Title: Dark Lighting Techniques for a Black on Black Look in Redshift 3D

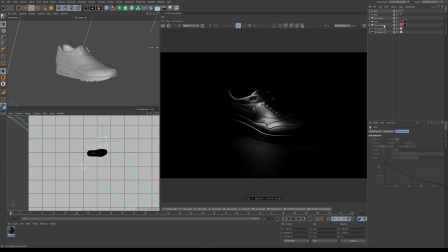(8:14)
Okay, and I'm going to make it much wider. And let's just see. I'm also going to make a new target. Let's say rim target. Okay, let's put that to that. And I'm going to turn off the key just to see what we are dealing with.
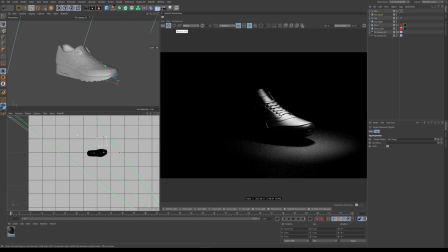(8:33)
It's probably going to be off at first. Yeah. So right now it's kind of like on top, which we don't really want.
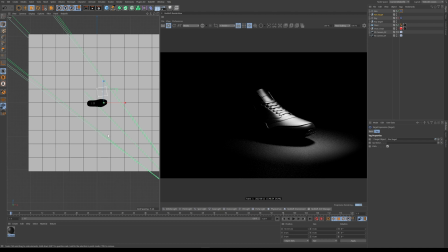(8:39)
We want it behind.
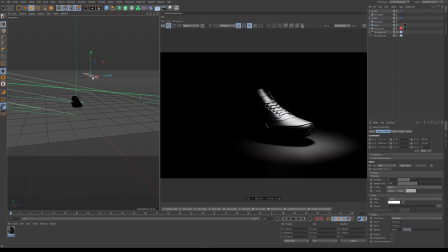(8:41)
So what I'd like to do is I would like to carve out the shape of the back of the shoe, right?
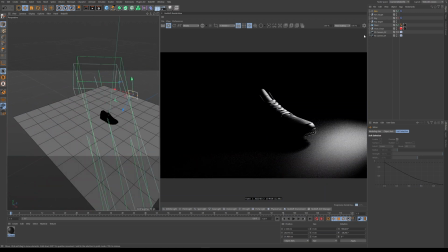(8:49)
I'd like to feature some of the parts that the key light is not.
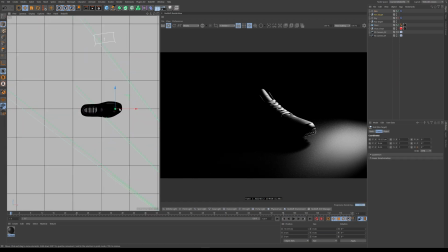(8:55)
So I'm going to go to my top view, and I'm going to move this to the back. So now that we're getting this kind of like hit that's happening right here in the back, and we're actually able to once again create separation.
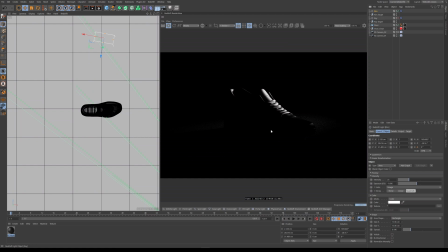(9:09)
Okay, now I think right now our light is too tight. So what I'm going to do is I'm going to up the spread a bit. So that way we get a little more wide of coverage. Now the one thing that I'm noticing that's happening that I don't like is this rim is affecting the floor.
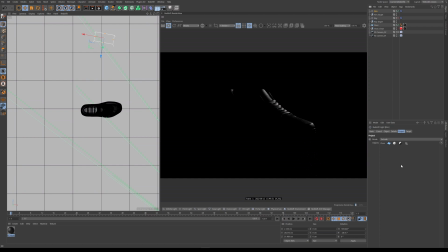(9:26)
So what I'm going to do is I'm going to go project, and I'm going to tell it to exclude the floor. That way it's just affecting the shoe, and we're happy.
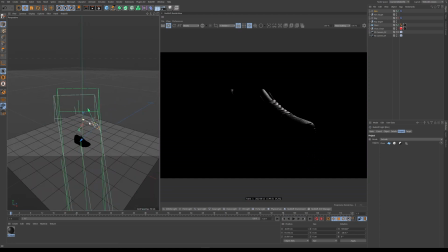(9:35)
Okay, so I think that this could maybe be a little closer, and like, well, maybe not like that. Maybe I need to, for the rim, we definitely need to put down this intensity, maybe like 3, something like that. And then let's maybe,
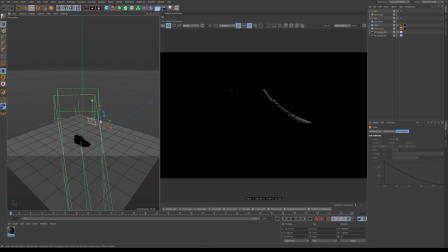Why am I doing this? Well, what I'm trying to do is I'm trying to make it wider, right? I'm trying to make this rim cast wider because I want more detail to come through.
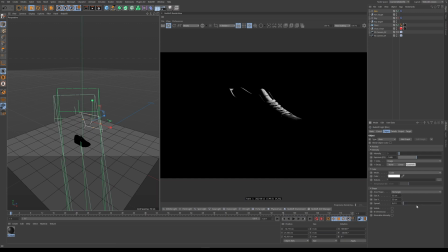(10:08)
And the wider that this is and the less spread it is, see, you get a lot less detail and it just kind of gets blown out when you do that. So let's continue to maybe up the spread just a little bit. So now what I'm doing is I'm creating separation from our what would be background if we had one, which in this case we will not.
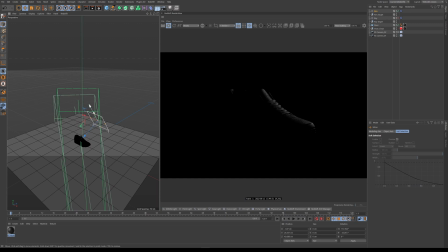(10:27)
Okay, I also like seeing a little bit on that toe. All right, so we're gonna say that maybe this is okay. Let's see what it's like with the key. And then all of a sudden you see we've created a light to dark scenario pretty quick. Now this of course needs some finesse and it can,
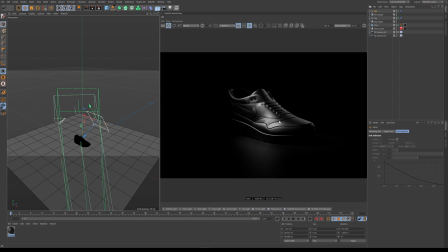(10:47)
of course have more finesse, but where the finesse can also come in is with your textures, right? Right now we have the exact same texture on everything. So texture also creates variety and it creates variation and tonal variation and everything. So let's take one more look. Let's turn off the key.
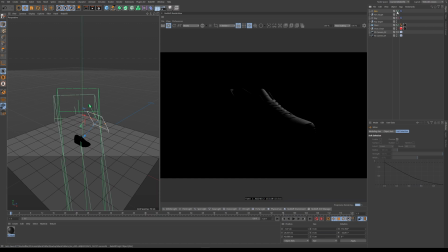(11:07)
So to recap, we did a key light in the back, a rim light in the back that is creating separation for us from the background. And then we did a key light that is focusing our main object. Now, I wanted to use all the same material because for the next part of this, I'm going to show you the actual cover page scene.
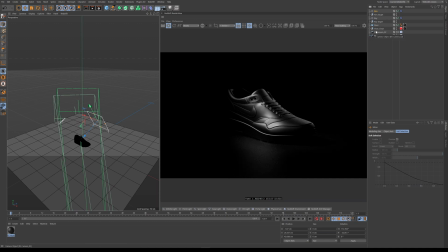(11:27)
And then you can see exactly what I did and exact placement. It's pretty similar to this, but there's also differences.
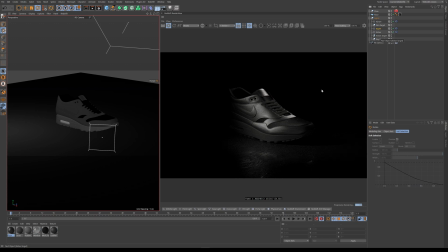(11:32)
So let's switch over to that. All right, so over here in the actual cover page, what I've done differently is, so our lighting setup is basically the same.
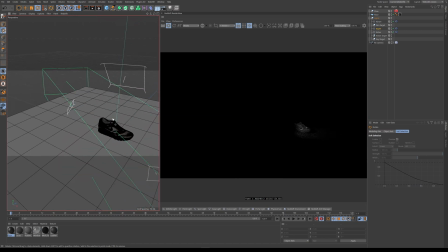(11:40)
There's a couple of things that are different though. And one thing I forgot to mention in the first part is with your lights, you don't wanna be introducing artificial or you don't wanna be introducing any warm or cools either if you truly are going for a pure black look.
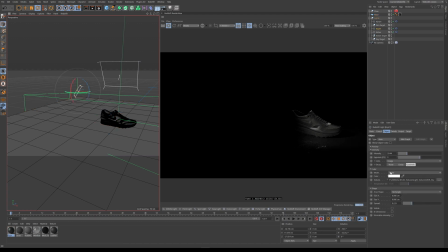(11:57)
So what I've done is I just have my color set to white. But what I'm actually doing is I'm actually adding a softbox in here too, because what a softbox will do is it'll just soften up these edges even more. Now, of course, some are different, but the one that I'm using is softening up this edge a bit.
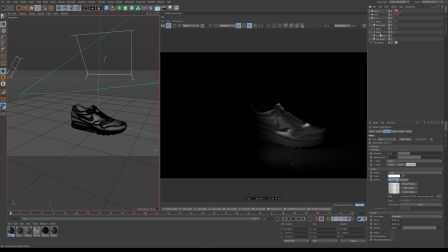(12:14)
And it's also just creating a softer look overall for the fall off on this.
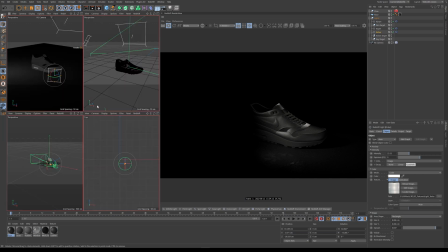(12:18)
I've also added a kicker light here.